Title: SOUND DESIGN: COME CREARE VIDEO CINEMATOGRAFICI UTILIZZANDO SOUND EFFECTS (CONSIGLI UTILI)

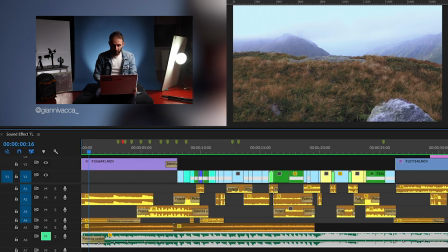4:48 Innanzitutto, la prima cosa che vado a fare mentre monto il video è
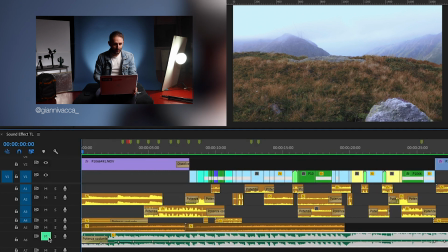4:55 chiaramente disattivare, quindi mutare, vedete, la nostra colonna sonora, la nostra soundtrack. In questo caso
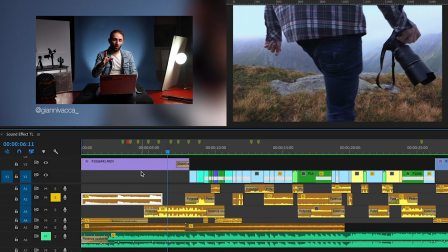5:06 stiamo lavorando semplicemente con i nostri suoni. Dove acquistiamo, dove compriamo, dove scarichiamo i nostri sound effect? I nostri sound effect, io personalmente, chiaramente non sono stato pagato per dire questo, mi trovo benissimo con Epidemic Sound. Epidemic Sound è una piattaforma chiaramente a uso pubblico,
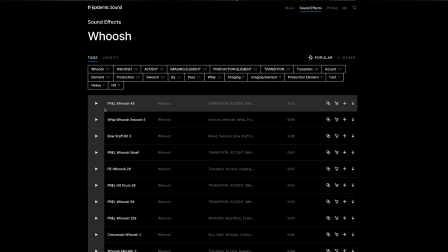5:25 ci si abbona con una tantum al mese e sia con la musica che con i sound effect trovate di tutto, trovate le colonne sonore, trovate un sacco di colonne sonore, ma soprattutto trovate sound effect, ok?
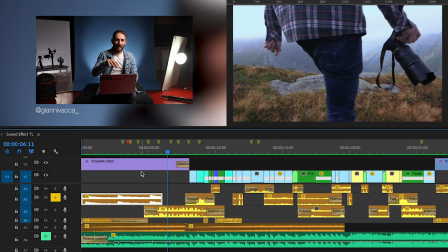5:37 l'intro che avete visto, io che entro in camera con il computer che scrivo, tutti quei sound effects sono stati presi dalla piattaforma, quindi da Epidemic Sound. Per i più poveri e più disgraziati, no, per le persone che non vogliono abbonarsi per forza alla piattaforma Epidemic Sound, potete scaricarli su
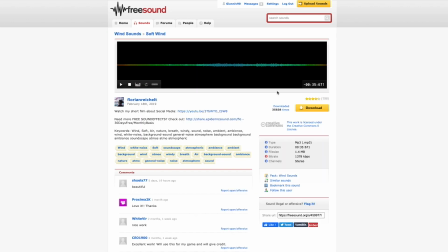6:00 freesound.org, mi pare. Vi lascio comunque qua sotto in descrizione tutti i link.
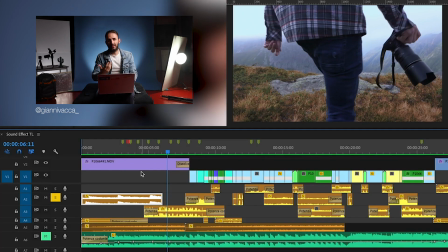6:04 Free Sound è gratuito, chiaramente essendo gratuito non troverete diciamo sound di ottima qualità. Sì, a volte trovate degli ottimi sound, anch'io, cioè, io uso parecchio Free Sound, veramente quando devo fare un montaggio veloce che non è richiesto un vero sound design, che ovvero che non devo veramente avere un sound design pulito,
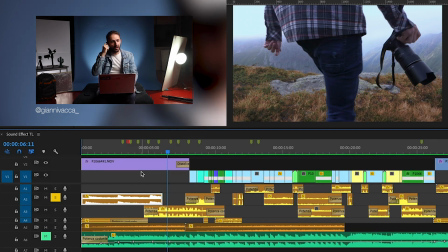6:22 che mi serve anche un semplice passo, un semplice rumorino, lo vado a prendere su Free Sound, anche se specialmente ormai con Epidemic Sound mi trovo veramente bene, ho già fatto l'abbonamento per la musica, quindi io vado lì a prendere i miei sound effect. All'epoca, quindi anni fa, quando ancora non esisteva Epidemic Sound e non conoscevo Free Sound, andavo su YouTube. Su YouTube c'erano un po' di sound gratuiti che potevi scaricare, anche lì qualità molto molto bassa.
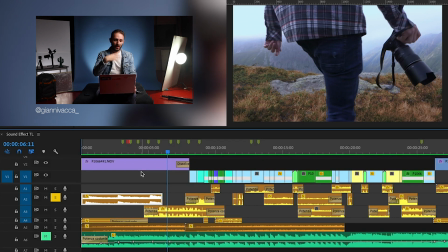6:53 Niente, quindi adesso che sapete dove prendere i sound, andiamo avanti e torniamo al discorso del campanile.
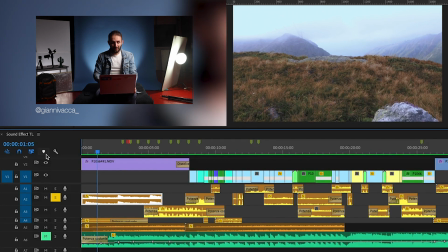7:01 Il campanile, vedete, crea
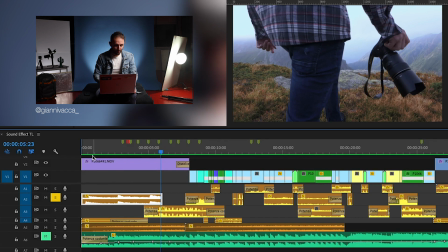7:07 questo mood, ok, ma non basta, c'è il campanile e insieme al campanile ho voluto aggiungere
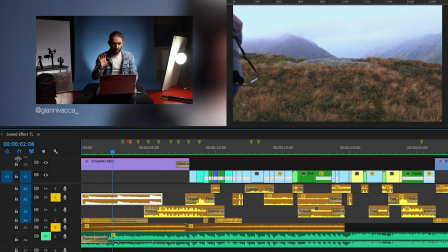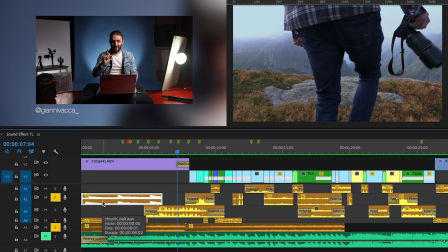7:21 sentite? Benissimo. E qua abbiamo il nostro intro. Non ho messo i passi perché lui sta camminando, ma è in slow motion, quindi sarebbe stato un po' troppo azzardato mettere anche i passi.
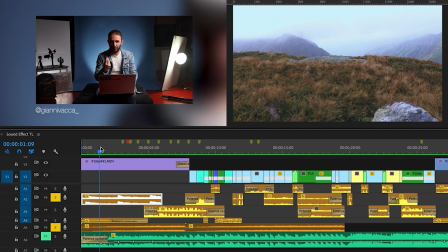7:32 Ci avevo provato, ma non mi piaceva molto l'effetto, che il suono non mi piaceva molto. Quello che ho aggiunto anche qua, se non sbaglio, vedete qua, che adesso è un po' alto, lo abbassiamo un pochettino.
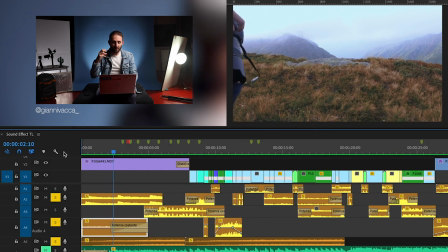7:43 Comunque abbiamo messo, sentite, un po' di uccellini foresta, perché siamo in montagna, ho messo un po' di la mattina, uccellini.
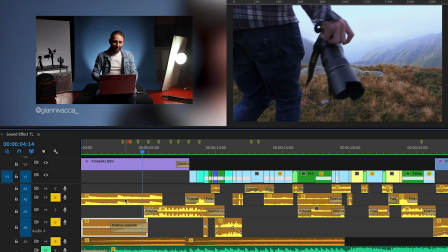7:51 Bene, vedete, tre sound creano questo vibes,
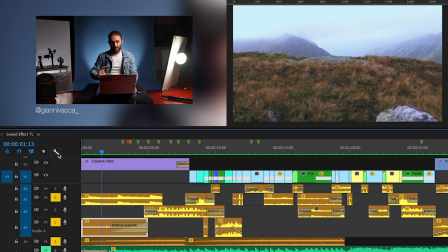7:56 crea questa inquadratura che già è molto forte perché viene dal basso con un dolly in, entra in camera il braccio,
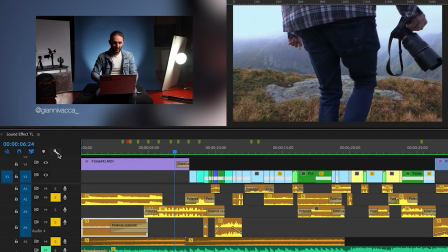8:06 mano destra con la camera e poi arriva il fade.
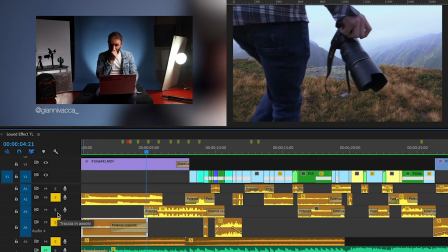8:10 Qua adesso vi faccio vedere un'altra cosa importante, ho iniziato ad inserire, vedete qua,
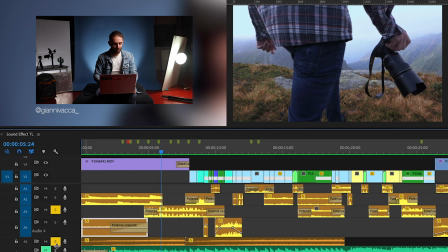8:20 sentiamo soltanto questo sound. Qua.
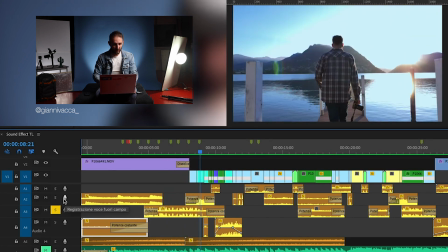8:29 Bene, e qua attiviamo anche questo.
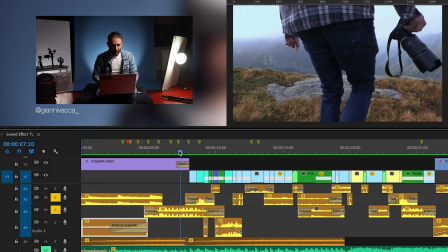8:34 Perfetto, qua abbiamo.
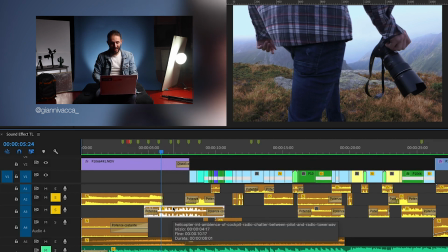8:36 Io ho detto, sapevo chiaramente che avevo tagliato la clip successiva a un elicottero, ok?
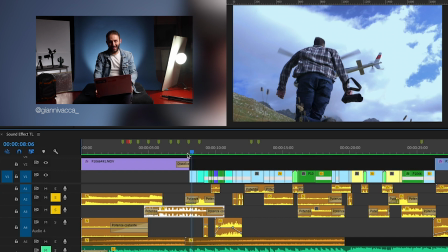8:44 Un elicottero, vabbè, poi vi racconterò un altro video come cogliere l'attimo.